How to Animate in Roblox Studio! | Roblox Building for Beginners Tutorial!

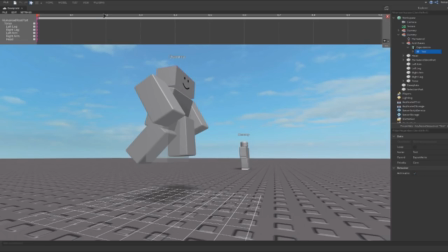8:14 But because I learned from that mistake, my animations look much, much better because I don't make them start like that.
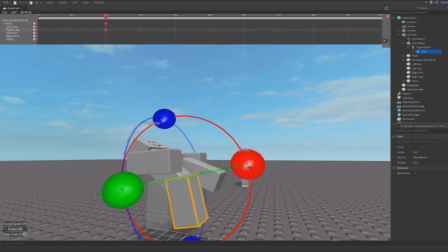8:19 Now, when you're animating, try to make it feel like a real move, like lifelike body. So try to make the legs move a little bit, try to make them free, make them look like they're flopping a little bit. That way it looks more realistic in my opinion. And when it comes to flipping animations, that's what I honestly recommend.
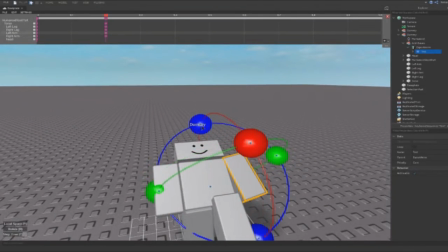8:33 There's not really much you can know about flipping animations other than that. It's not really that complex to learn either. When it comes to animations, it's like making a GIF or like a slideshow.
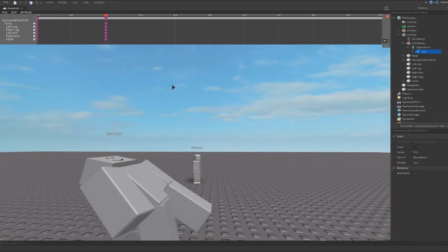8:42 When it comes to like animated slideshows, you always want to make sure your animated slideshows work coherently and they also go at a certain rate.
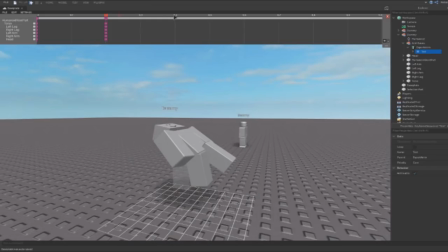8:49 That way the player or whoever's watching it or using it understands the like the speed. It's not too slow, it's not too fast, and so on.
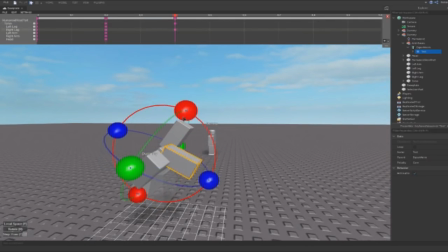8:56 So just make sure when you do that stuff, it's all Gucci for you guys, because when it comes to animations, you got to make it smooth. If it's not smooth, no one's going to hire you to be their animator.
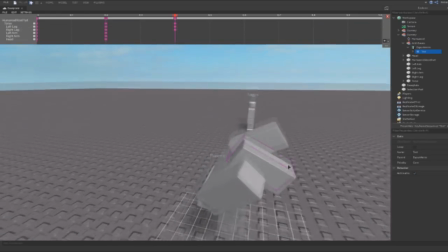9:04 No one's going to want you to animate for them. You got to make sure you keep practicing, because one tutorial like this isn't enough to teach you how to animate a flip.
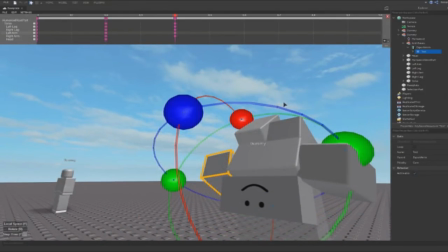9:11 One tutorial is going to teach you a little bit, like the basics, but it's not going to teach you everything you need to know. Now notice how I'm speaking while I'm doing this, and that's because I don't really have to teach you.
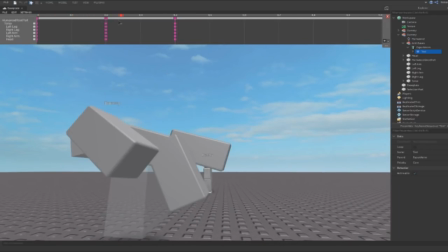9:20 All you need to know is the basic stuff, and this right here, the 0, the 0.1, the 0.2, this is all the seconds in the animation, or the milliseconds, or like the half seconds, all the decimals in the animation within it. So this is half the animation, 0.5, and so on. This is a quarter, 0.25, and so on, you know?
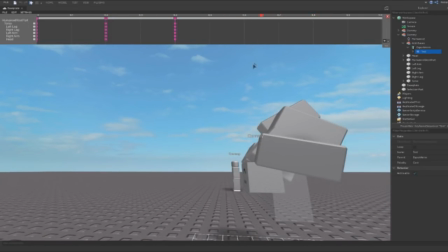9:33 Now as I go, I remember I have to keep on animating it like this, everybody. So we're going to go ahead and move this to be 0.5. Move this to be 0.25, and then we're going to take the 0.75. We're going to copy this over and press V and move it over here.
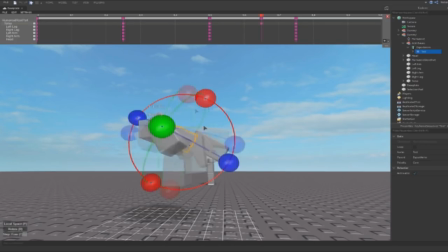9:45 Now I'm going to take this and rotate this down. That way it looks like this. Now this animation is going to look a little bit weird, because similar to our last video, animations are always gonna look strange, guys. They're always gonna bend over, look weird and stuff like that. There's gonna have glitches and everything like that. Limbs aren't gonna be the way they should be, all that stuff.
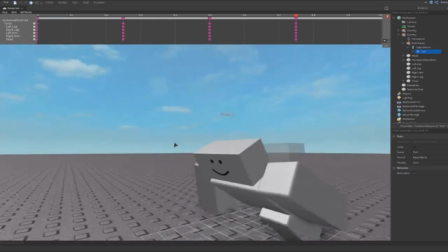10:02 So just make sure when you're animating, just be careful, because you're gonna make a lot of mistakes. You're gonna have to learn as you go.
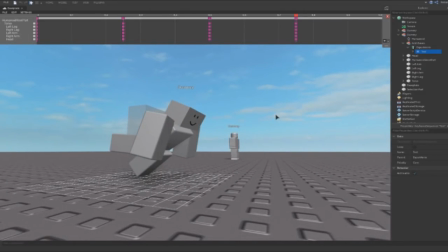10:06 And a tutorial isn't really gonna teach you everything, but it does teach you all the basic keys you need to know for animating. Just know that. And if you click the plus right here, this lets you zoom in closer and closer to see the increments and stuff like that. And that's not really that important unless you're using it.
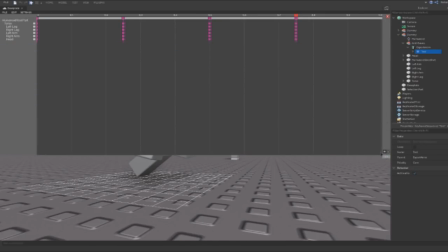10:18 This lets you like move it down more just in case you have more stuff. Like you could have like a monster that you're animating. You could have the wings, the claw, the other claw, the fingers, the hand and stuff like that.
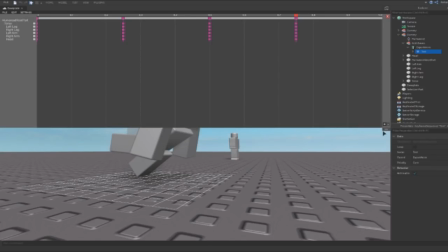10:27 So that's just where it gets complex and stuff like that. It's really cool, to be honest. Makes it a lot easier to animate.
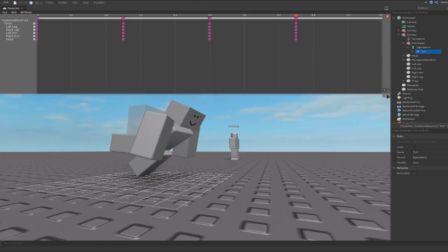10:31 I don't know why this isn't going up. Please go up. Please go up. There we go. Okay.
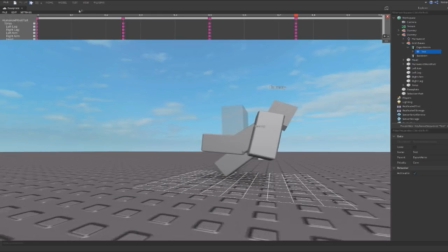10:37 Now, if I were to play this animation, it's not going to look that good, but it looks okay. Notice how it does that. It's a little bit slow, and that's because at certain places like this, it shouldn't be slow. So what I want to do is I'm going to move this over to be 0.4, and move this over to be about 0.6, and notice how when I play it, it's going to look a lot better,
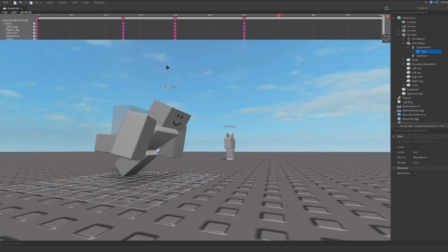10:53 like that. And it kind of looks like I'm kicking somebody in the air, which is pretty cool, too. It's kind of looking for a flip, but we want for something better, in my opinion. Well, that's basically animations, guys. This tutorial is going to be short, because it's mainly about you taking the initiative and learning yourself. I taught you all the keys. I taught you it a little bit in a confusing way, but make sure you guys learn the keys and everything.
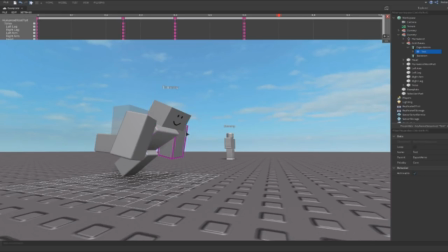11:12 Links to the plugins are down below. This flip was not that difficult to animate, and remember to speed it up. All you have to do is change the length like so. We can make it maybe 0.75 instead of 1. Then we have to move these intervals to make it seem more smooth and streamlined. Now notice how when I move it like this, it's going to look a lot better because the animation's shorter. And it looks pretty cool too.
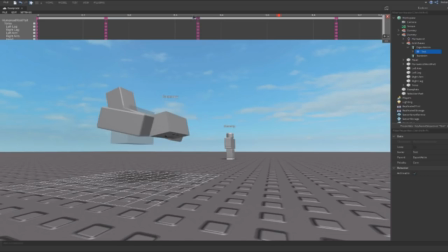11:29 We're going to move these over just a little bit, guys. But this tutorial, honestly, it wasn't that difficult to make, but it might be a little bit difficult to follow, and I acknowledge that. Just make sure when you're animating, guys, you understand exactly what's going on. You followed my steps, you followed my procedure. And if you think this tutorial is confusing, do not worry. I'll make another animation tutorial again in the future.
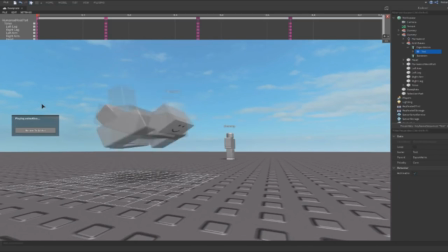11:47 That way you guys can understand it just a little bit more, alongside maybe another tutorial for particle emitters and stuff like that, because I haven't really explained those too much. So I'll try my best to make another tutorial on those. But if you guys did enjoy this video, make sure you leave a like. Also subscribe if you're new.
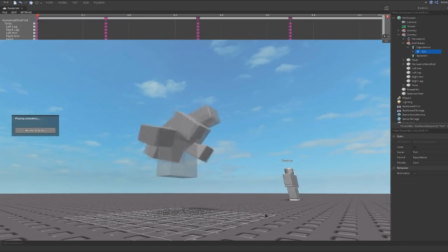11:59 Join the Robros today. Till then, it's been your man, Roball. Remember, I'm not doing an NO2 video today. Signing out now. I'll see you guys in tomorrow's live stream and in the next tutorial, everybody. Peace, guys.